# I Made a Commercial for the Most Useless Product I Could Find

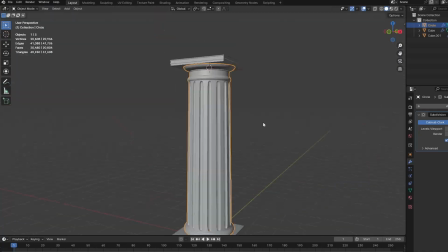[4:08]
But I ended up scrapping it because it looked like absolute ass. The goal was realism, but, on a budget. Now, before we dive into animating, let me give you a quick tip. The graph editor is your best friend. I know it looks complicated, but trust me, it's not that bad. Let me give you a basic example.
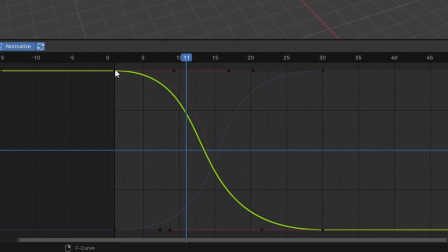[4:30]
If you want an object to snap from one point to another, you use a sharp curve like this.
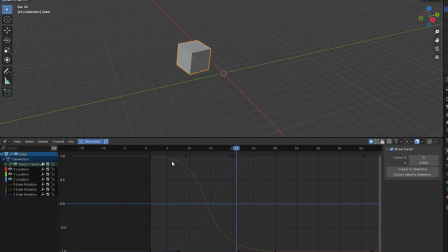[4:35]
Boom. Instant snap motion.
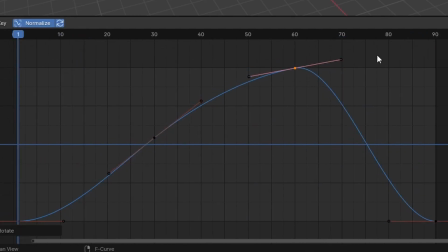[4:40]
Now, if you're going for something more floaty, you smooth the curve out like this.
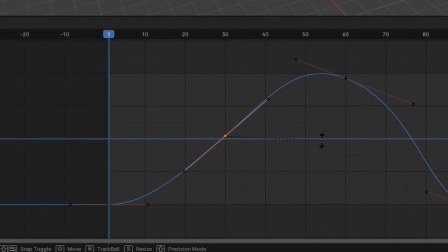[4:46]
The result?
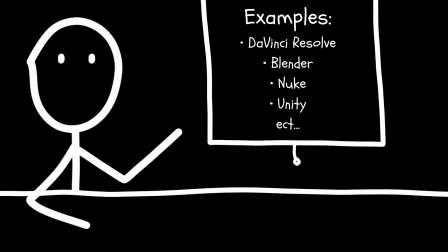[4:51]
And by the way, this works in pretty much any software that allows keyframing, like DaVinci Resolve, for example.
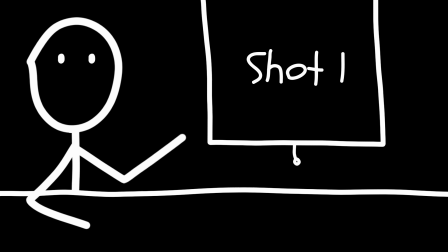[4:59]
Okay, shot 1. This was all about setting the mood.
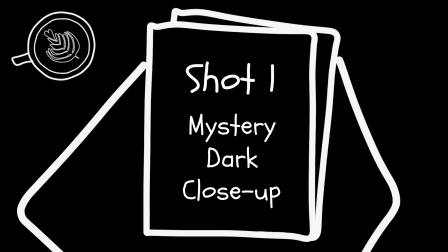[5:06]
I wanted that mystery vibe, dark,
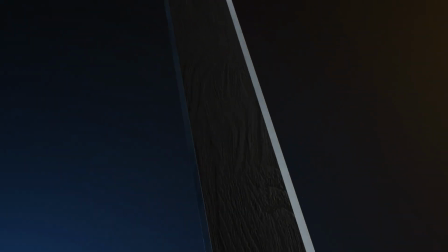[5:09]
close-up shots to sort of tease the product, and I rendered 3 of these dramatic shots.
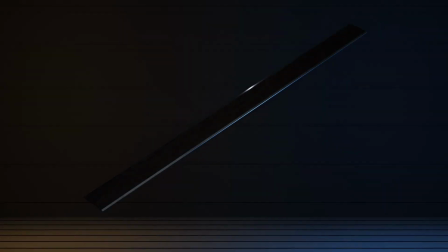[5:15]
Finally, the camera zooms out and the scene lights up to reveal the Not a Ruler in all its floating glory.
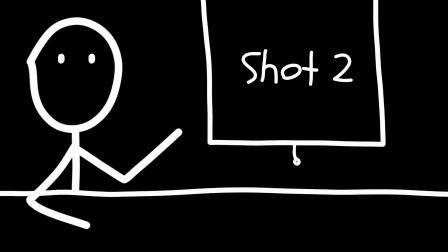[5:22]
Shot 2, the comparison shot.
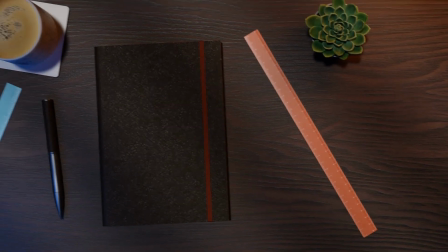[5:24]
You've got the centimeters ruler, the inch ruler, and then bam, the Not a Ruler swoops in like, oh hey, look at me, I'm better. The transition here was super simple, but turned out pretty cool. Here's how I did it. I set up the entire scene of what we'll call shot 2.1.
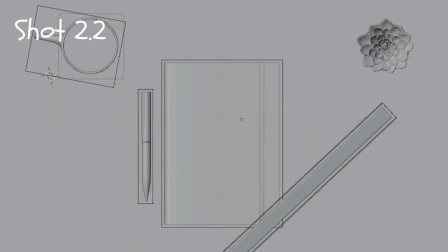[5:39]
Like so. Then I saved a copy of the file, let's call it shot 2.2, so that the animation of the flying ruler stayed consistent.
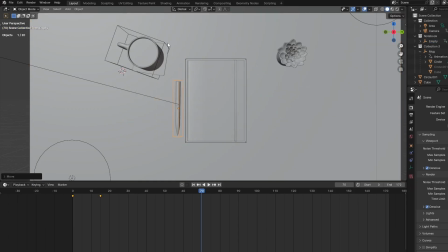[5:47]
I then changed a couple of other things to make this shot look more polished. So essentially this is shot 2.1 and this is shot 2.2.
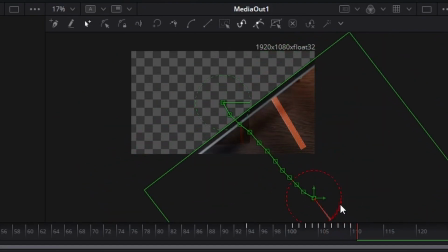[5:55]
After rendering both shots, I aligned them up in DaVinci Resolve, animated a simple mask, and it just worked.
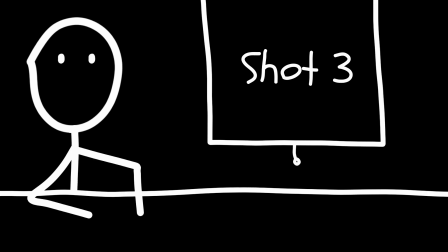[6:02]
Next up, shot 3. For this shot, I wanted to showcase that the ruler comes in 3 sizes.
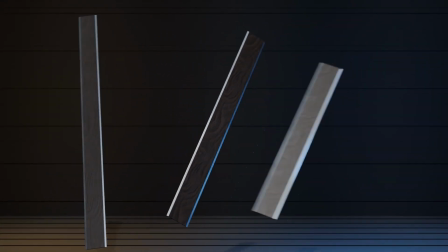[6:08]
I made the smaller ones pop out and float around while the narrator hyped them up.
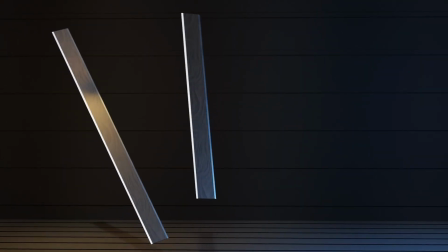[6:12]
Then, the small ruler collapsed into the middle one and the large one followed, pushing everything off screen to the right, perfectly setting me up for that final shot. And finally, the hero shot.
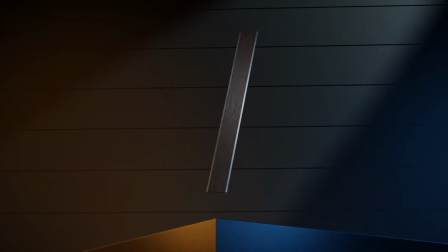[6:24]
The ruler glides in from the left, gracefully settles down, and then fades to black. Classy. Now, at this point, all the shots were done, and the only thing left was sound design. If you've seen my last video, right here if you haven't, you'll know how important sound design is.
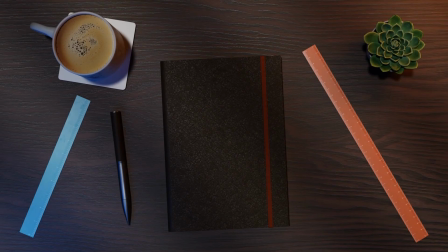[6:43]
Without sound, the animation is just this. Yeah, not great. For this commercial, I also wanted to add a deep, slow American voice to narrate the commercial, so I used ElevenLabs, not sponsored, by the way, at all.
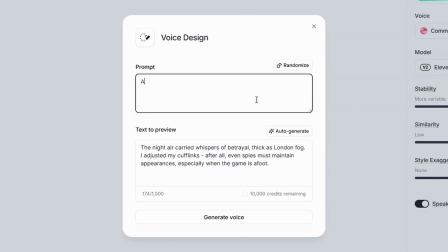[7:00]
They have a feature where you give it a prompt, such as a British middle-aged man softly reading a bedtime story. And after a while, it gives you 3 voices to listen to and choose one.
The night air carried whispers of betrayal.
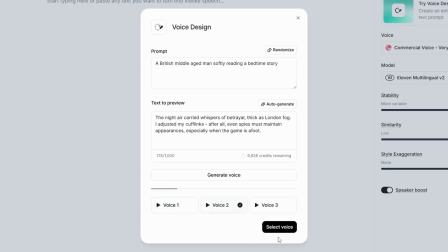[7:13] The night air carried whispers of betrayal. The night air carried whispers of betrayal.
Or, if you don't like them, you click regenerate. After a bit of experimenting with the initial prompt and regenerating a bit, I landed on this giga chat of a voice.
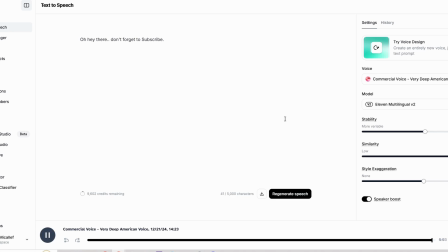[7:27] Oh, hey there. Don't forget to subscribe.
I mean, come on. How do you say no to that voice?
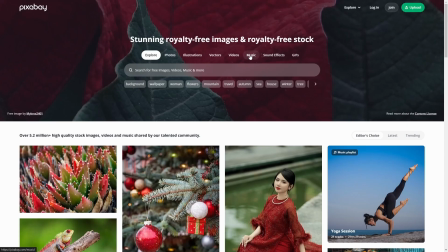[7:33] Bend over and spread your...
For the background music, I found an epic track on Pixabay for free.
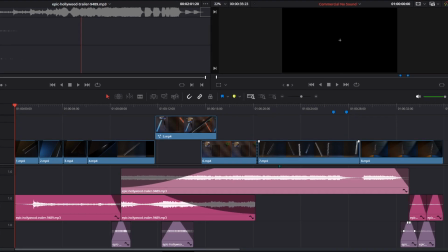[7:41]
I edited it down from around 2 minutes to 35 seconds, timing it perfectly with the commercial.
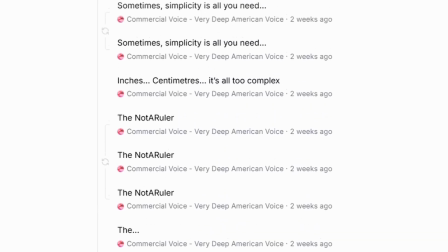[7:46]
I also generated all the narration I would need using Billy, the AI voice I just mentioned. And finally, I added subtle sound effects. Some mooshes here, and a few pops there. And that's pretty much the whole process from start to finish. Billy, take it away.
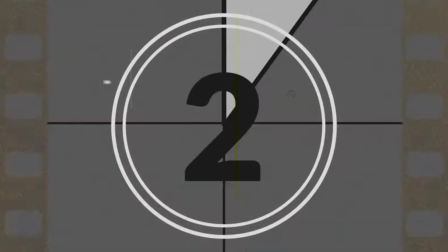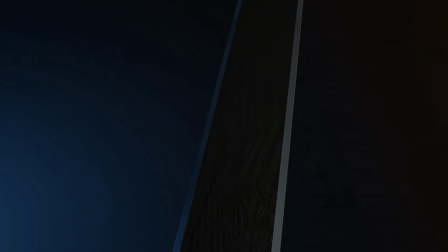[8:13] Introducing a new way to measure.